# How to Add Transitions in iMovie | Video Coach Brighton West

Are you just starting out with iMovie and you want to add some slick transitions between your clips? I'm Brighton West, and in this video I'll show you how to add transitions, including one that's a little more advanced that you won't find anywhere else.
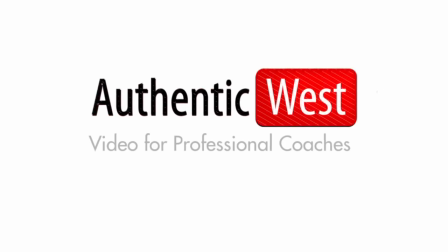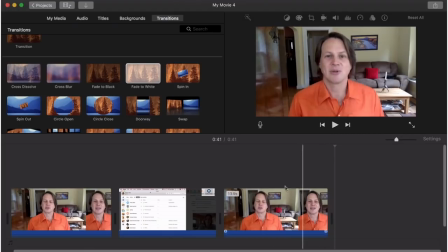(0:17)
So I've got a few things down here on my timeline already, and you can see between them there is this vertical black bar. That means there's just a straight cut between them. So if you were to scroll along, it switches from one to the next, but you can change that. that, you'll head up here to this menu and switch over to Transitions.
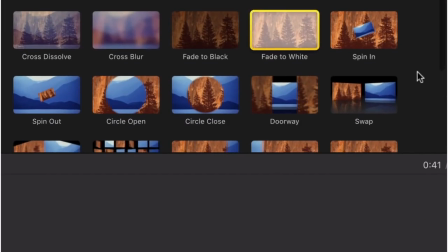(0:34)
And then you've got some options. You've got a lot of options. I would encourage you to only use Cross Dissolve, Fade to White or Black, or Slide.
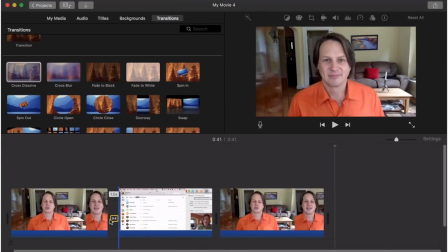(0:42)
And what you do is just take that and drag it and drop it in between where that black bar was, and you'll end up with these two triangles.
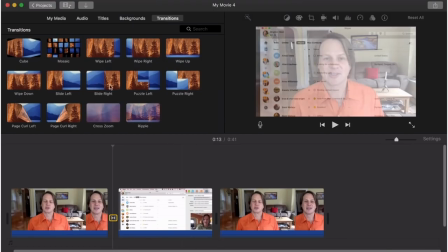(0:49)
And the same thing down here. I'm going to do the Slide. I'm going to take that and drag it and drop it in there.
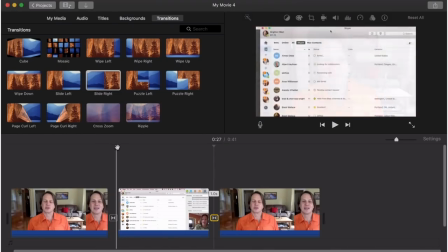(0:56)
And now you'll see the transition between these kind of fades over. That's the cross dissolve.
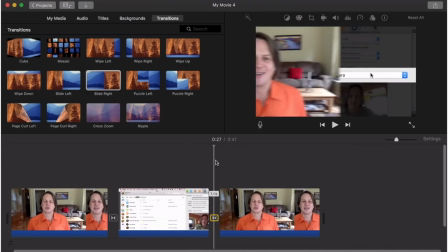(1:02)
Or here, you can see that it actually slides to the right.
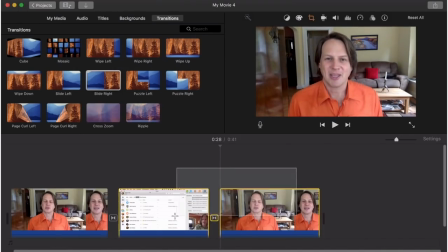(1:08)
So those are some great transitions to use. The one additional thing I want to show you how to do, I'm going to delete all this out, is to fix a jump cut.
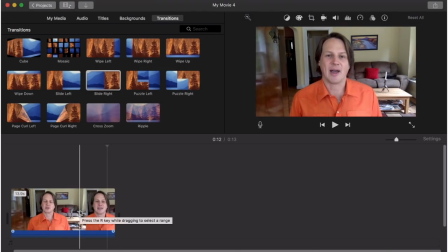(1:17)
So jump cuts are when you're speaking and you remove something without moving the camera and you just kind of jerk ahead. So let me show you what that looks like. Let me just find a spot. I'm just going to say this is the spot where I needed to remove something. Let me just remove that. Then we'll remove a bit on this one.
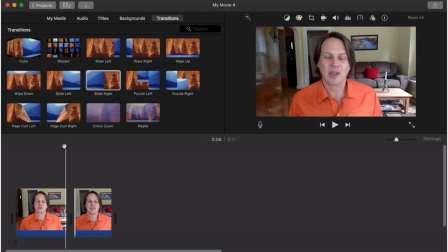(1:38)
And now you can see, if we go across here, how there's that jump between these two. Now some people will put a little fade in there. I'm not a big fan of that. What I like better is to come in here and highlight the one that you want to change.
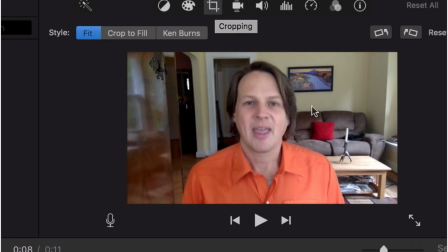(1:54)
And I call it the 30% rule. So you change the frame at least 30% and it'll look like a different camera angle. So what you do is select the Crop button up here
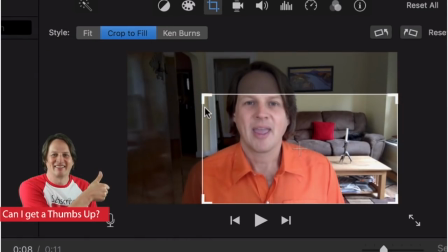(2:06)
and you Crop to Fill and then decide how big you want this to be and where you want that to be.
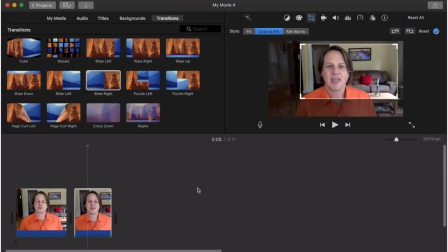(2:14)
So you could say, okay, well, I want to come in and move over to the side a little bit and then just click out of there and you can see now, let me play this.
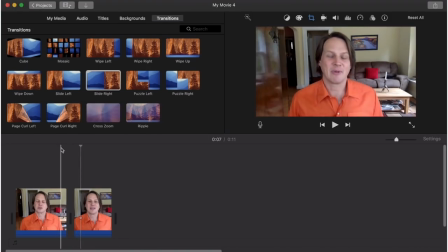(2:25)
And so you can see how that looks pretty natural
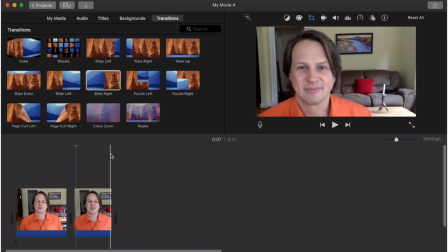(2:27)
is that it looks like a completely different camera angle and you can also move around quite a bit on that frame.